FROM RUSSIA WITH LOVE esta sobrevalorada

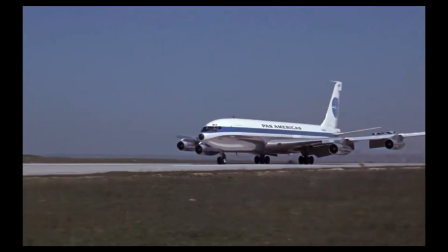246s
Al igual que en Doctor No, se nos establece un ambiente tenso y sombrío,
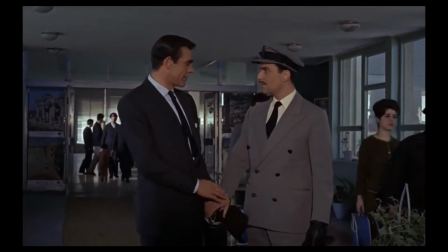250s
con Bond desconfiando de su chofer y usando palabras clave y algunas personas vigilando a nuestro superespía.
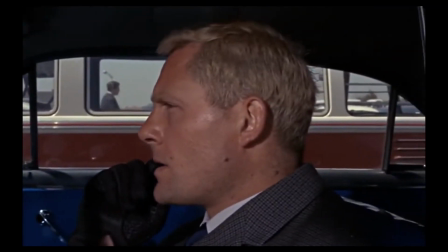256s
Ojalá algunas películas nuevas volvieran a este tono. Bond llega a la estación T y conocemos al jefe Eli Kerimbey,
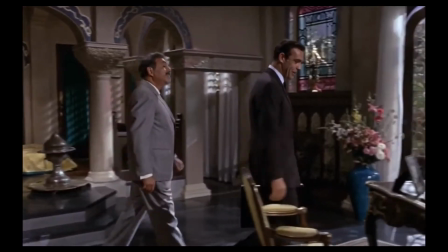263s
uno de los mejores aliados de toda la saga, que por cierto está interpretado por el mexicano Pedro Armendáriz.
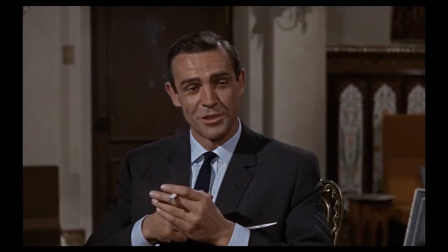269s
En esta escena se le vuelve a explicar el plan a 007 y descubrimos que nuestros héroes solo necesitan esperar porque Tatiana los contactará pronto.
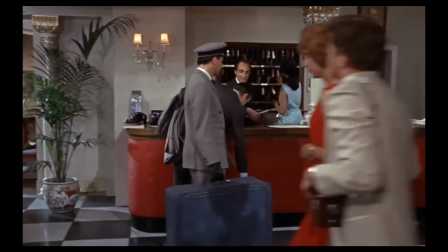278s
James llega a su hotel y me encanta cómo revisa la habitación en busca de micrófonos o cámaras.
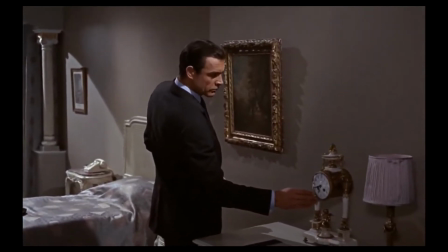283s
Como lo mencioné en reseñas previas, esta clase de detalles me agradan debido a que la película se apega mucho a la realidad y vemos trabajo de espionaje convencional.
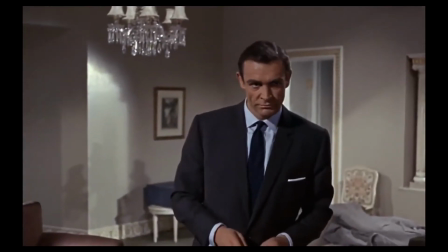291s
No obstante, la escena es ligeramente arruinada debido a la música.
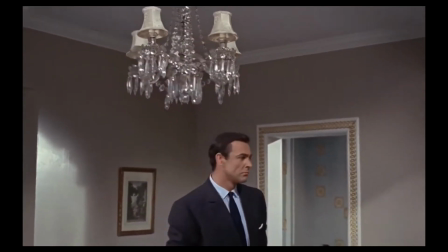296s
No es necesario estar escuchando la clásica melodía de 007 cuando Bond recibe la llave de su cuarto o abre el baño.
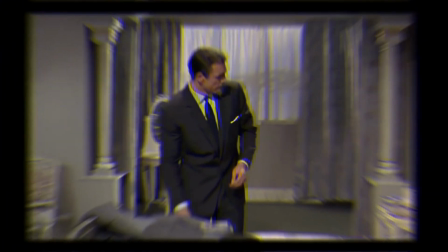302s
Aún así, es un momento memorable. James se da cuenta de que la habitación está llena de micrófonos, así que solicita que lo cambien de cuarto,
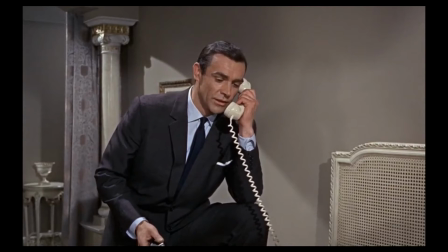311s
acción que termina favoreciendo a los villanos debido a que ese era su plan.
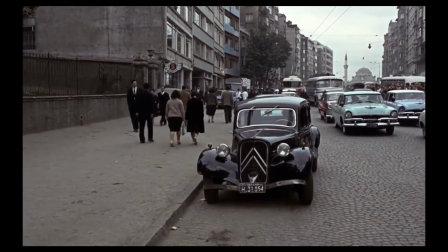315s
Hablando de los antagonistas, Spectre mata a un agente ruso para causar tensión entre los ingleses y los soviéticos.
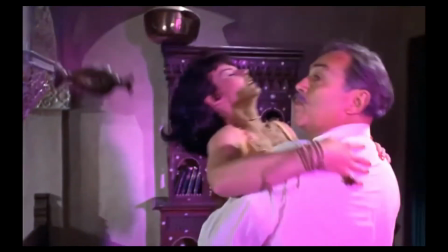321s
Su plan funciona, así que los rusos atacan a Kerim Bey y destruyen su oficina. Afortunadamente, nadie sale herido.
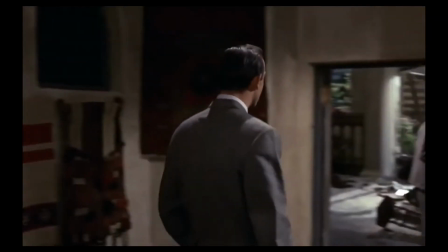329s
Bond y Kerim están impactados por el ataque, debido a que no saben de la presencia de Spectre.
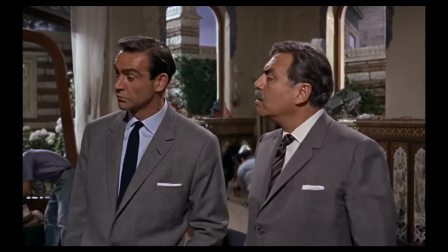335s
Asimismo, se podría decir que los rusos y británicos tenían una especie de paz.
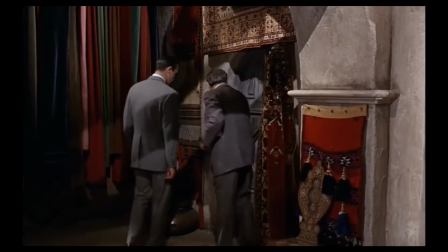339s
En busca de pistas, nuestro dúo protagonista espía a los soviéticos usando un periscopio en una alcantarilla subterránea.
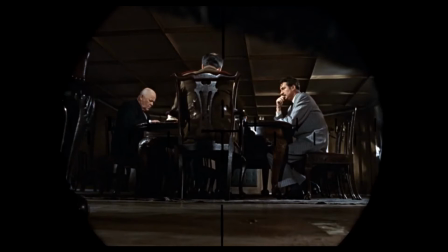347s
Nuevamente, la escena me gusta mucho gracias al realismo que maneja.
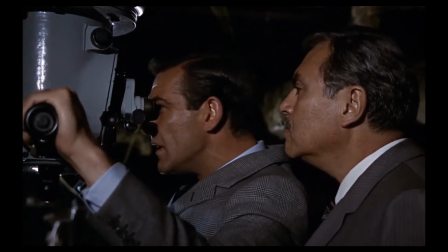351s
Bond y Kerim descubren que los rusos contrataron a un búlgaro llamado Krylenko para matar a los británicos.
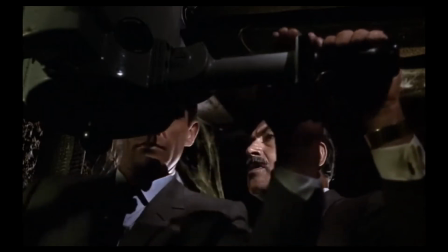357s
También, en esta escena, Bond tiene sus primeros vistazos de Tatiana Romanova.
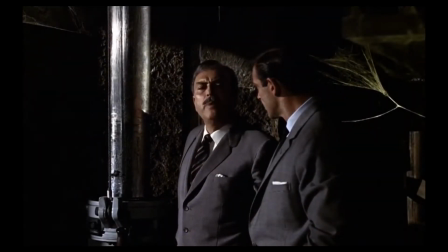362s
Kerim cree que no es conveniente para Bond quedarse en su hotel, así que se lo lleva a un campamento gitano.
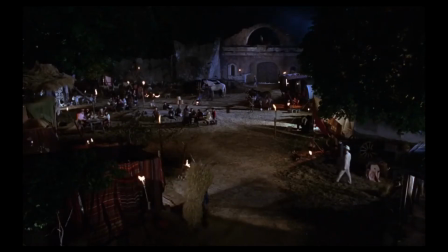367s
Por cierto, me gustó el detalle de que en esta escena logramos aprender algunas cosas sobre la cultura gitana.
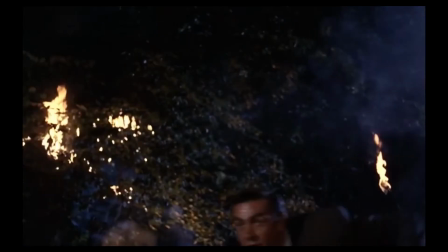375s
Eventualmente, los búlgaros atacan el campamento, dando inicio a un enfrentamiento. Esta es una de mis escenas preferidas de la película.
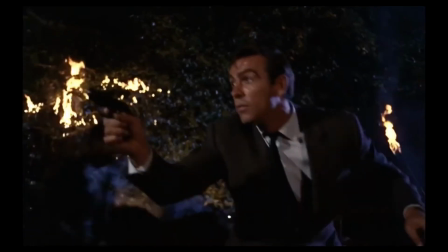382s
Los tiroteos son emocionantes, Bond es muy varas y la música de John Barry dota de mucha intensidad a la secuencia.
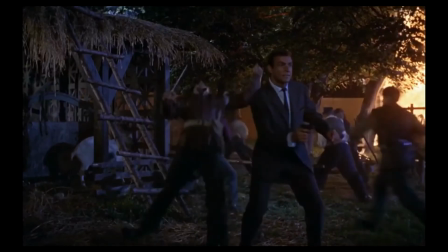389s
También, cabe mencionar que Red Grant está presente y le salva la vida al agente 007 ya que todavía no ha encontrado el Lecto.
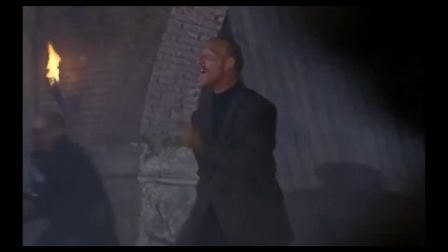397s
Krylenko y los búlgaros se ven superados, así que deciden retirarse.
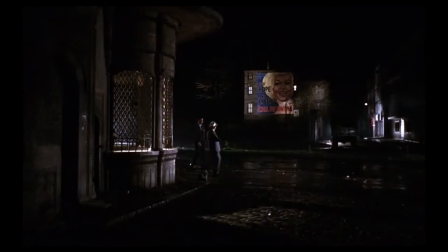403s
Nuestros héroes no piensan quedarse con los brazos cruzados, así que la noche siguiente deciden ir a la guarida de Krylenko para matarlo con el rifle del maletín de Bond. El asesino, consciente de la presencia de nuestro dúo protagonista, intenta escapar, sin embargo no lo consigue y es asesinado por Kerim en la mejor escena de la película.
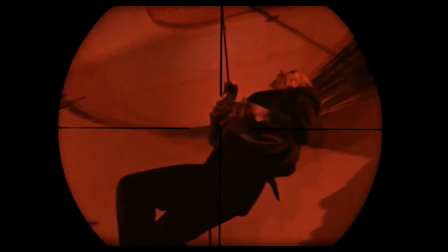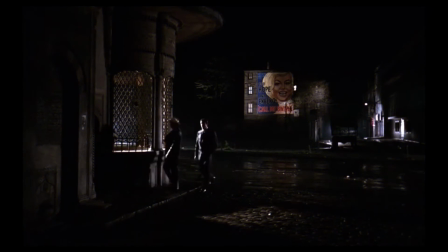428s
El suspenso está muy bien construido y la cinematografía genera un ambiente muy lúgubre, haciendo que la audiencia rápidamente entre en tensión.
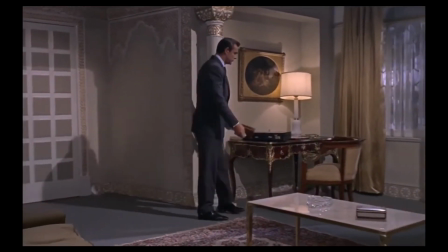437s
James vuelve a su hotel y finalmente conoce a Tatiana, con quien decide tener sexo.
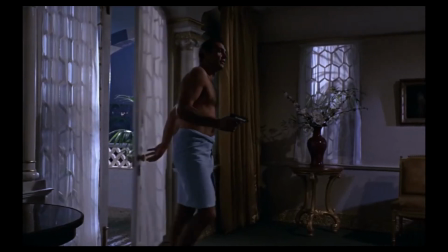442s
Como dato curioso, la escena en la que se conocen se volvió icónica y a la hora de hacer una audición para un nuevo actor en el rol de 007,
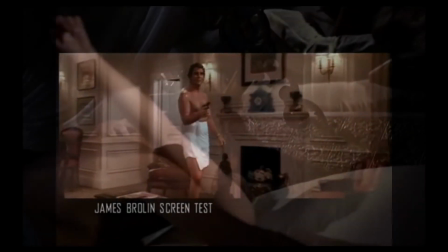449s
siempre lo ponen a recrear esta escena. Mientras Bond se acuesta con Romanova, Spectre los vigila detrás del espejo.
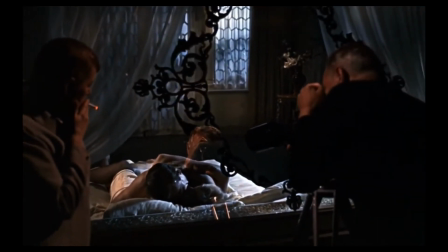457s
Hecho que a decir verdad se me hace muy enfermizo.
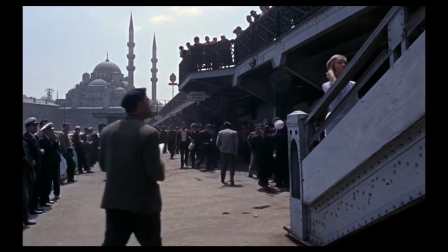460s
James y Tatiana acuerdan reunirse en la Basílica de San Sofía para que ella le entregue los planos del consulado ruso y así hacer una estrategia de cómo robar el Lector.
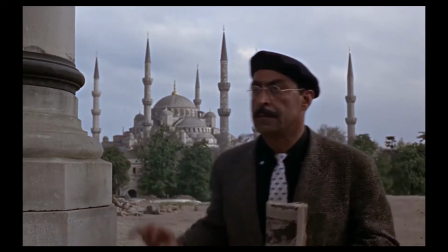469s
Por desgracia, un agente ruso los está espiando. No obstante, Red Grant lo asesina y todo el plan resulta exitoso.
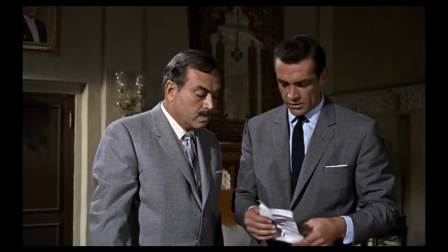477s
Kerim y Bond analizan los planos y llegan a la conclusión de que la mejor estrategia para robar la máquina decodificadora es explotando todo el lugar.
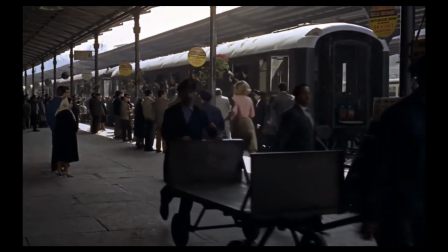486s
¡Ah! ¡Sutil! Nuestros héroes escapan de Turquía en el Expreso Oriente, aunque unos agentes rusos y Red Grant le siguen la pista.